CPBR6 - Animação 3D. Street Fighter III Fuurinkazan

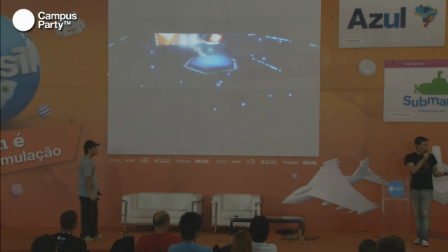Aumenta um pouquinho só.
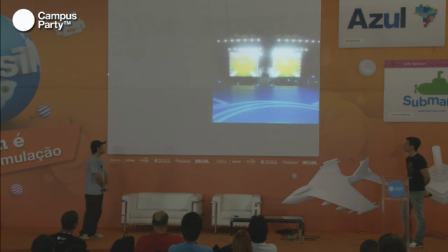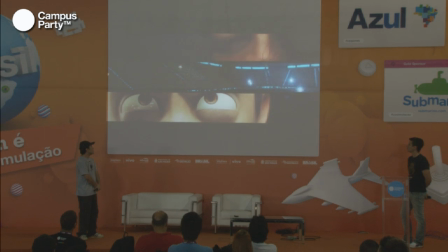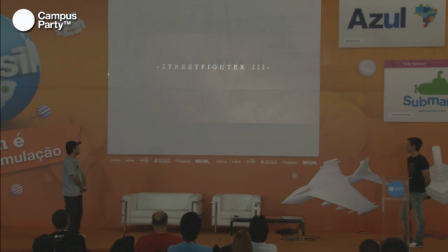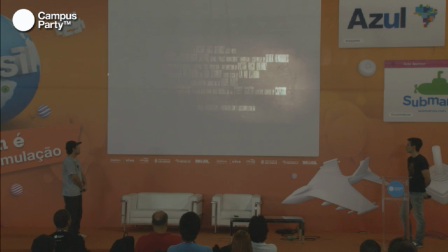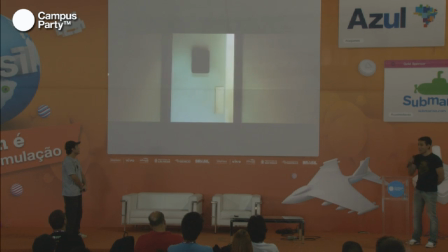A Poison.
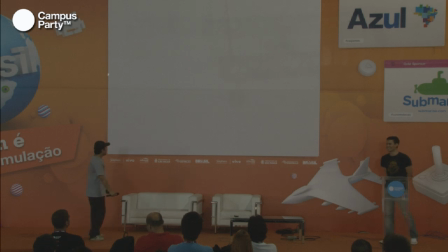Desculpa. Agora vem a parte do...
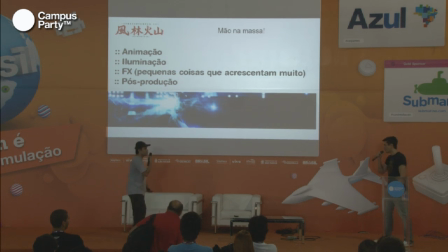Oi? Vamos descrever a animação agora e toda a parte de... Sim, sim. Agora a gente vai falar um pouco mais da... Agora que a gente mostrou o que é o projeto e tal, né, a ideia e tudo mais dele.
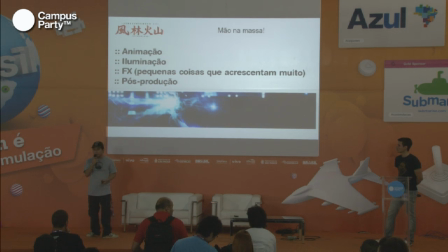É, agora a gente vai poder mostrar algumas coisas mais da produção mesmo, já que sem estragar surpresa nenhuma. Feito toda aquela parte de roteirização e tal, agora é a hora de mandar ver, né? É, que no caso, a primeira parte foi o Derek.
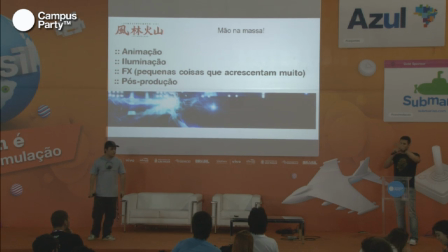É, a parte de animação. É, aí eu queria falar um pouco sobre todo o processo de animação, mesmo que em 5 minutos, que é o seguinte... A gente vê os filmes lá e a gente já vê, tipo, o Sully, o Senhor Incrível correndo, foda e tal. Mas a animação, ela se subdivide em algumas etapas, que são o planejamento.
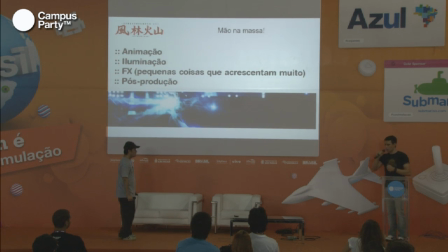Então, tem muita coisa que a gente pega e rabisca, assim, por exemplo, o peso do Hugo tá no pé direito e aí a cintura faz assim, sabe? Então, tem todo um planejamento na folha sobre o peso, a atuação dele, pô, o feeling do cara. E aí, volta um pouco no que a gente falou lá atrás. É, desde o começo...
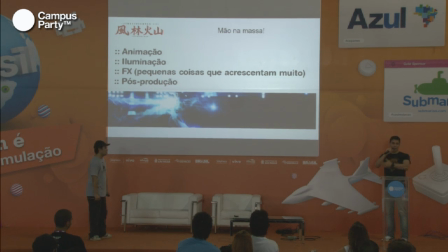Eu e o Victor, a gente conversou bastante sobre quem é o Ryu, como é que ele é e tal, porque ele é um cara muito fã, entende bem do jogo. Eu sou aquele cara que eu curto pra caralho o jogo, mas só sei jogar, ainda tenho até a lembrança do cheiro do boteco que eu joguei a primeira vez, saca?
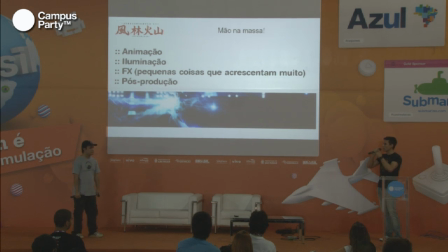Tipo, era muito foda o jogo, mas assim, eu não sei a história, não fui a fundo. Então ele me falava, pô, o Ryu é um cara assim, a personalidade, o primeiro teste que eu fiz de um walk dele... Ele tava muito com cara de mal, e aí ele foi falando, não, o Ryu ele tem uma coisa mais assim, tipo, cara concentrado, sem prepotência, sem aquela coisa de eu sou foda e tal.
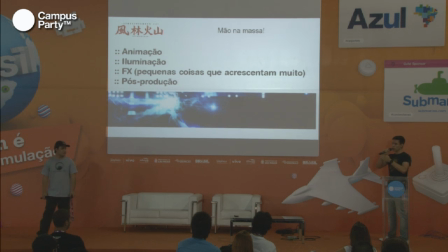E aí, fazendo o planejamento, com base em tudo isso que a gente conversava na época,
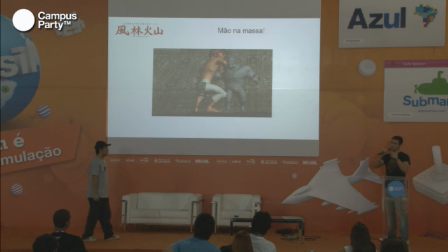aí parte pra filmar uma referência, que eu tive que fazer algumas referências minhas, é até meio normal isso, em animação, tanto em animação quanto nas outras áreas também. E aí veio o Animatic, que é a parte de câmera, se puder dar um play até. Pode, por favor. Aí a gente faz uma câmera tosca, isso daí é só pra ver o movimento da câmera e a composição do personagem.
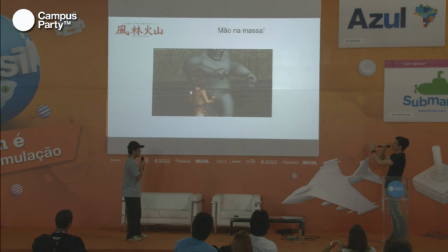Aí, por exemplo, essa câmera, qual o propósito dela? É, eu peguei uma câmera, acho que a lente é 100mm, mais ou menos. Não sei se todo mundo entende fotografia, mas é um conceito até meio simples. Eu colei os dois planos para fazer com que o Hugo ficasse um pouco maior. Se eu botasse uma lente mais aberta, o Hugo ficaria muito lá no fundo e ficaria mais ou menos do mesmo tamanho ou menor do que o Ryu. Como é uma cena que o Ryu vai se fuder...
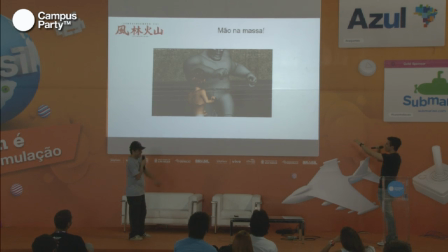Desculpa. E aí, eu queria que ele parecesse maior e desse medo, saca? Só que, assim, é difícil você ver nessa câmera com essa blocagem animada mal feita... que ele tá vai ficar legal, entendeu? E aí vem a próxima etapa, que é a parte da animação em si. Posso só fazer um ponto?
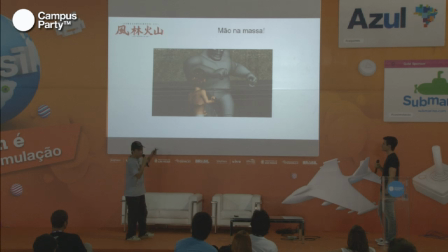Claro. Rapidinho, um ponto rápido, aqui é interessante. É, vocês viram que a animação é bem, bem bonita, o visual também é bem bonito dessa cena aqui, né? Bem... Porque é um animatic. Só que uma coisa curiosa, a gente mandou... A gente tem todo esse trailer em animatic. A gente mandou esse trailer pro cara do som, pro primeiro cara do som.
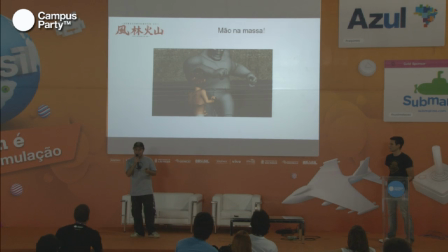Ele tava tudo empolgado e tal, a gente mandou o anime e falou, ó, como é que tá ficando e tal. Ele nunca mais respondeu depois que a gente mandou o animatic. Eu acho que ele pensou que era o final, algo do tipo, sei que assim. A gente mandou esse visual pra ele e ele sumiu.